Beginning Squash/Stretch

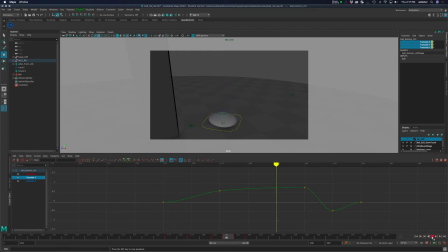[8:16]
Doesn't that squash and stretch seem like it's kind of building up some energy, right? It's compressing and expanding. And the squash and stretch is just meant to make us fool us into the idea that there's some force going on. If we had a character with arms and legs and they were doing leapfrog or jumping, or they were a sports athlete, you know,
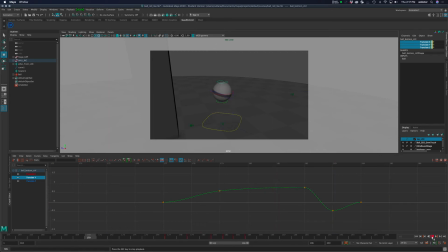[8:37]
a soccer player or something like that, in the running and jumping, there would be this kind of compression just with their limbs and the way they kind of fold in their body. Now we're just using the squash and stretch to heighten that, right?
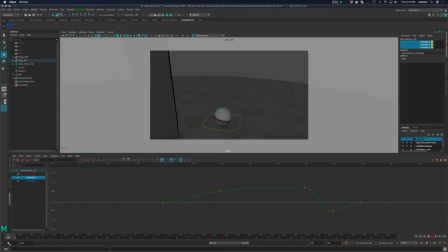[8:54]
Okay, so let's move back to, where did we want to start at
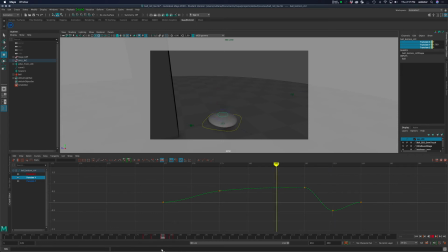[9:13]
145. All right, so the next part of this, in fact, I'll just kind of leave that be for now. I haven't done too many bounces, right? I guess I did that little one there. I could do the same thing with that squash and stretch. In fact, you know what? I think I'm going to leave that at here.
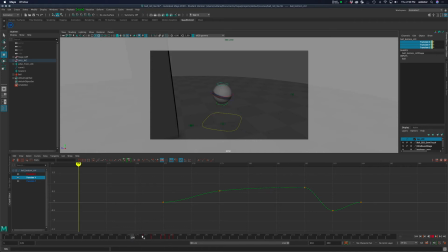[9:29]
I think that's good enough where you can get the idea as far as what those animations might be. Let's go to the very beginning where the jump is going to even start, right? So the character rolls back, and where does that start for us?
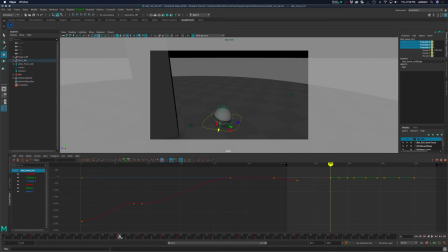[9:46]
Okay, so 150, nice clean number to remember. From 130 to 150, we have to kind of decide what is going to happen with our character to come off the ground. So I'm going to start with the idea that
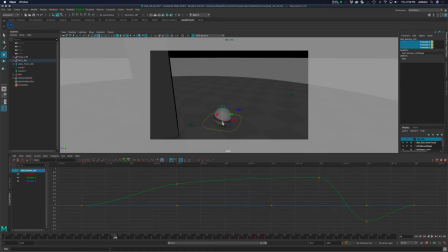[10:02]
maybe at 149, I'm going to squash the ball quite a bit. Right, and then it's going to come off the ground, kind of stretch. And then maybe my this frame, it's just at zero.
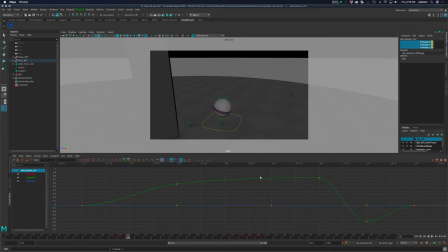I'm going to move that one frame.
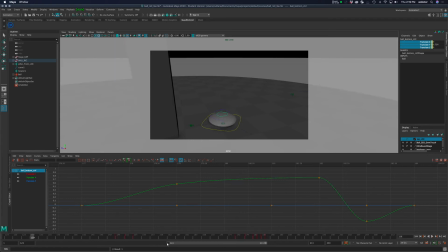[10:36]
Right, and if we go back to our beginning, where was that keyframe? 130, that's right. Okay. So the ball at that point should be not compressed. We haven't done that part yet, right? There we
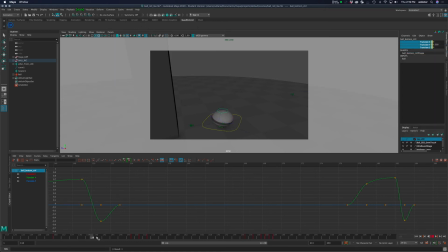[10:56]
go. So in between there, we have to kind of decide what we want to have happen, right? We could animate this so that it comes down and kind of breathes a little bit. I don't know, let's just do it. Let's go ahead and put a little keyframe right here.
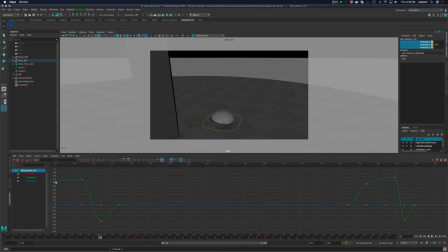And I'm just gonna do this visually. All right, so if I select the curve and I right click, I can insert a key. And I'll pull this down.
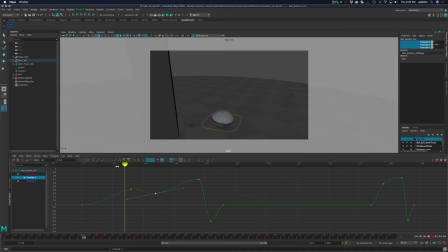Right, so it's really getting itself kind of going.
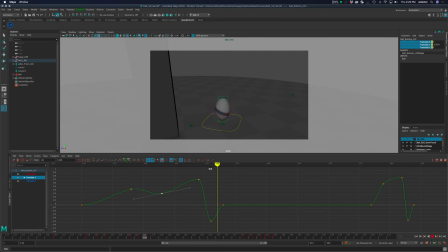Maybe the hesitation is not as much right there or something like that, right? Right, so it just does a little, I like this idea better.
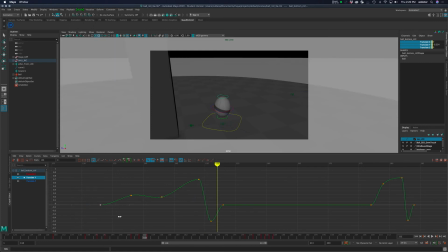[12:11]
And I'm not going to have that one start right at 130.